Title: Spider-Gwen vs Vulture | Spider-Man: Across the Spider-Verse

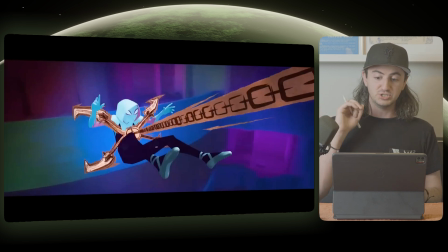[32:55]
If I was going to venture a guess with this, I would say that this is actually just a texture that is on a narrow strip of geometry,
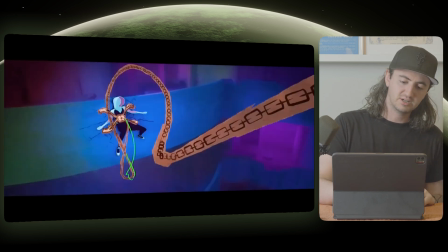[33:02]
and they're just applying it to this kind of unique shape here.
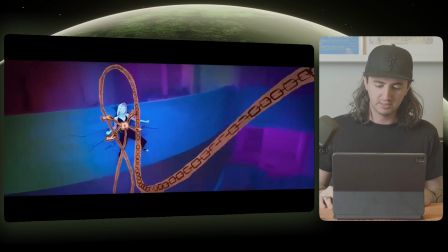[33:07]
But there's not any sort of like real chain interaction here.
Ciao, ragazzi.
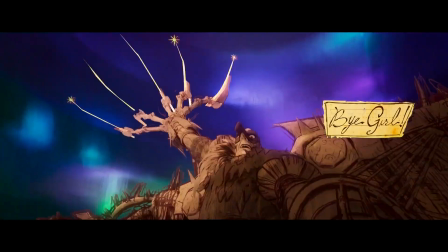[33:14] Oh
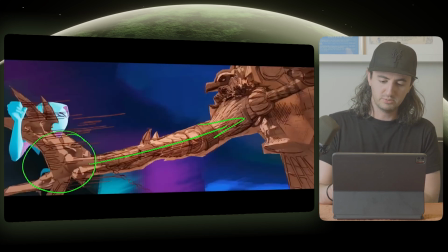[33:19] no.
And now, his feet are here, but now his legs are up here. So, if I were to draw this out, where his hips are, based on where his legs are and his feet,
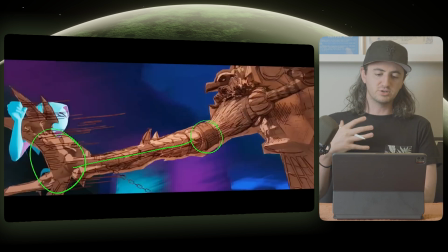[33:27]
you have the center of gravity collapsing into the wall. So another example of overlap in this shot is you have the head moving back before you have the arm come up and to reveal the weapon.
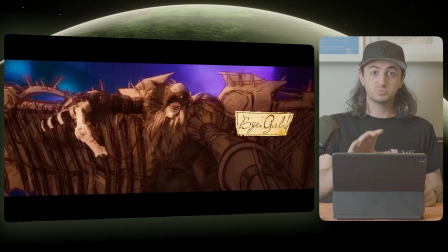[33:39]
This is a really simple thing, but it would feel a lot different if the character just went from here to here, just straight back, very linear.
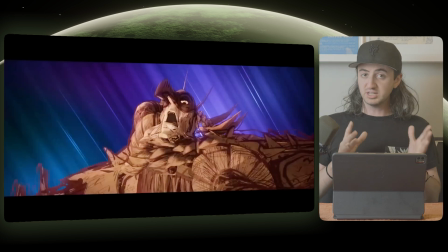[33:46]
So his head goes back first and then his arm comes up to reveal the new weapon. And just like before with the example of Gwen pulling up Vulture's wing to throw him over the ledge, in order for us to really feel this impact or lack of impact, as you'll see here in a second, they have the head and the shoulder actually lead the action before dragging the arm through. So it's not just from here right down to here, it's here to here, where you have the shoulder kind of leading that pose, and then you follow through with the arm. So you kind of have this whip sort of effect that comes through. I'm doing a lot of arm action today.
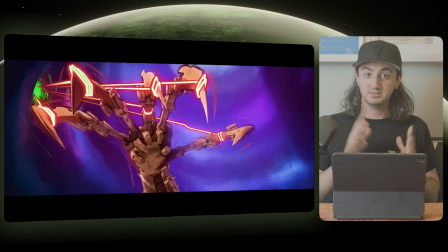[34:17]
And then obviously you have the hand get stopped by something. What could that something be?
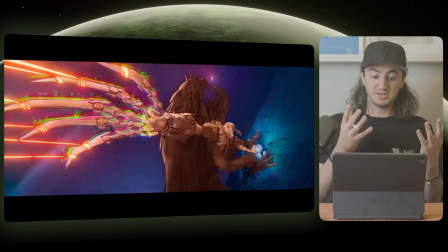[34:25]
I think this is cool. You kind of get the sense that it is from another dimension because you have that same glitch effect on the hands here.
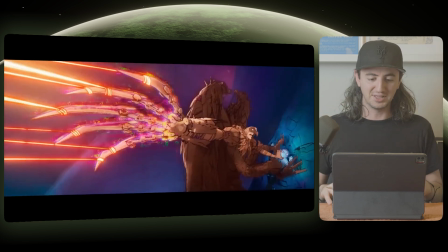[34:32]
And now it started to interact with that, jagged outline of Vulture. I love Gwen's facial expression here so much.
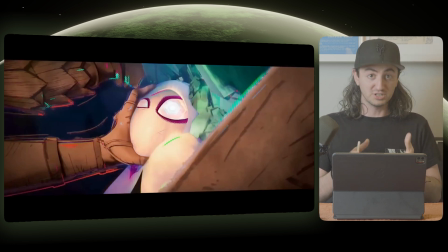[34:39]
I think the fact that I can say this is a cool facial expression on Gwen while she's wearing a mask is just a really cool indication of how much these animators are working to get these poses exactly right. Because you can tell just from this pose, the way that the eyes are shaped is giving off confusion, a little bit of like, she's still pushed into a wall.
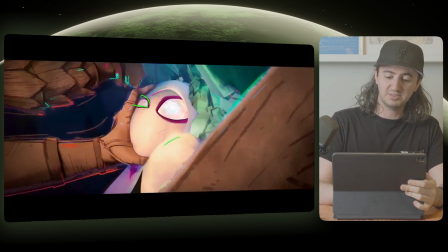[34:57]
So she's kind of got that like one eye closed deal, with her eye being here. But then her, she kind of has like an eyebrow here to be like, what's going on? It's just a really cool eye mask that you have in this character. And the way that the eyes don't swoop down here really shows that, she's scrunching up.
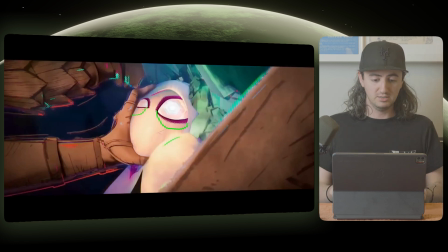[35:15]
So the cheeks are actually being pushed up onto the eye. I feel like I can do a whole video just talking about Miguel O'Hara. So if that's something that interests you, let me know and I can break down a different scene from this movie.
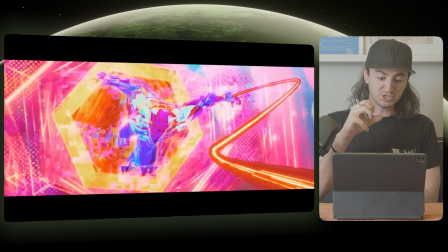[35:25]
But I love the way this character sort of materializes via glitch into this scene where you can feel, the start of his hand.
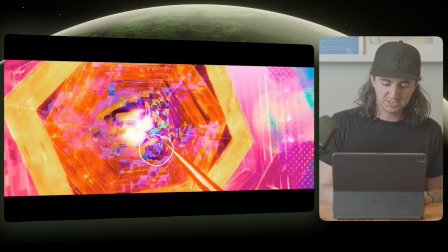[35:32]
I'm going to use a different color here. You can feel his hand starting over here with his other arm.
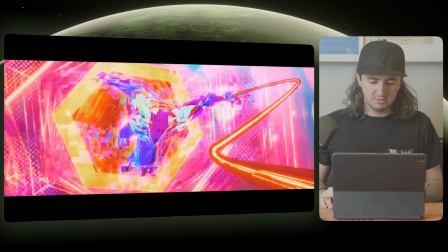[35:37]
And then as he pulls himself in, he's actually moving his arm behind him. So you do feel, that's his arm coming through here.
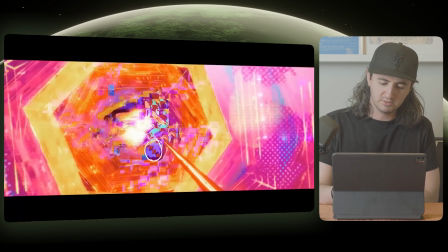[35:45]
You do feel it move up over this way. So up there and then up this way.
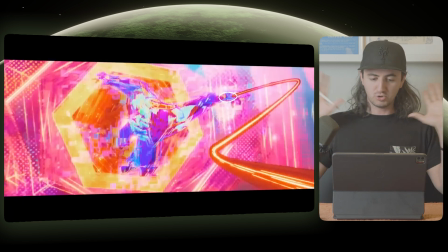[35:51]
You do feel that movement coming through. As crazy and chaotic as this glitch effect is, it still holds true.
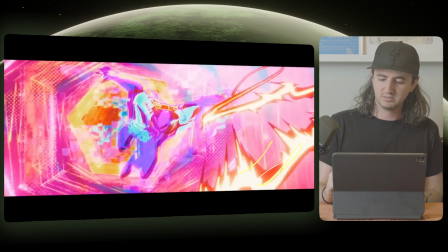[35:57]
And then the way this, this whole effect goes back into his arm up there is just super cool. Yeah, the artists are pulling out all the stops here for this color flash. So then when Miguel comes through here,
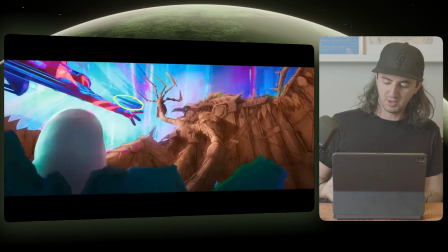[36:11]
you have these really harsh shapes coming off of his fingers and his body that
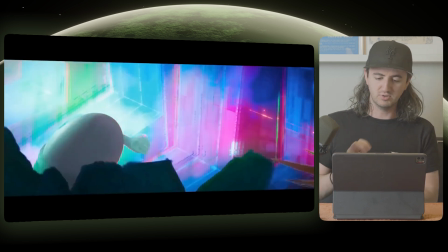[36:15]
just sort of wipe through and just really get your eye to move through and catch that,
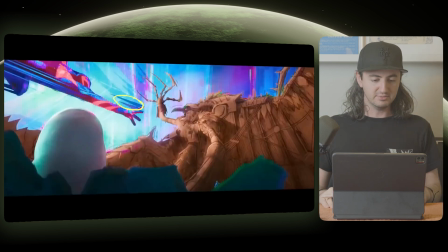[36:20]
because it is pretty quick. He's only on screen, his body, for 1, 2, 3, 4 frames, maybe 4 frames.
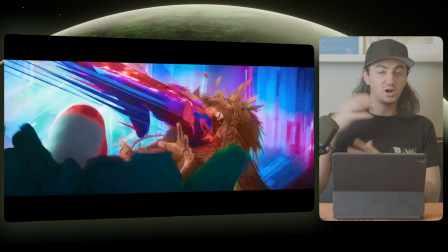[36:29]
So you have this streak behind him so that your eye kind of catches what just happened.
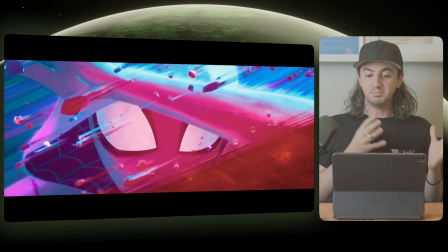[36:36]
And then this reaction shot of Gwen, this has got to be a painting of some kind because, wow, look at this.
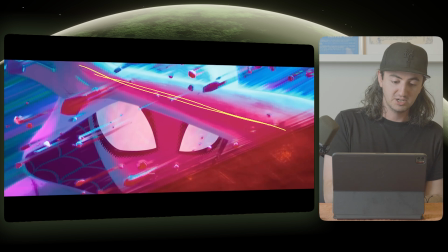[36:42]
I mean, the way that her arm comes across, her hood is perpendicular to that,
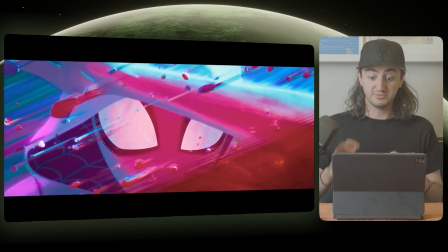[36:47]
and the way that her eyes slowly start to open and kind of, as she sees what is going on here, revealing more of the top of her eye so you can see that pose. And then obviously, the streaks from the rocks here. Boy, that is a work of art right there.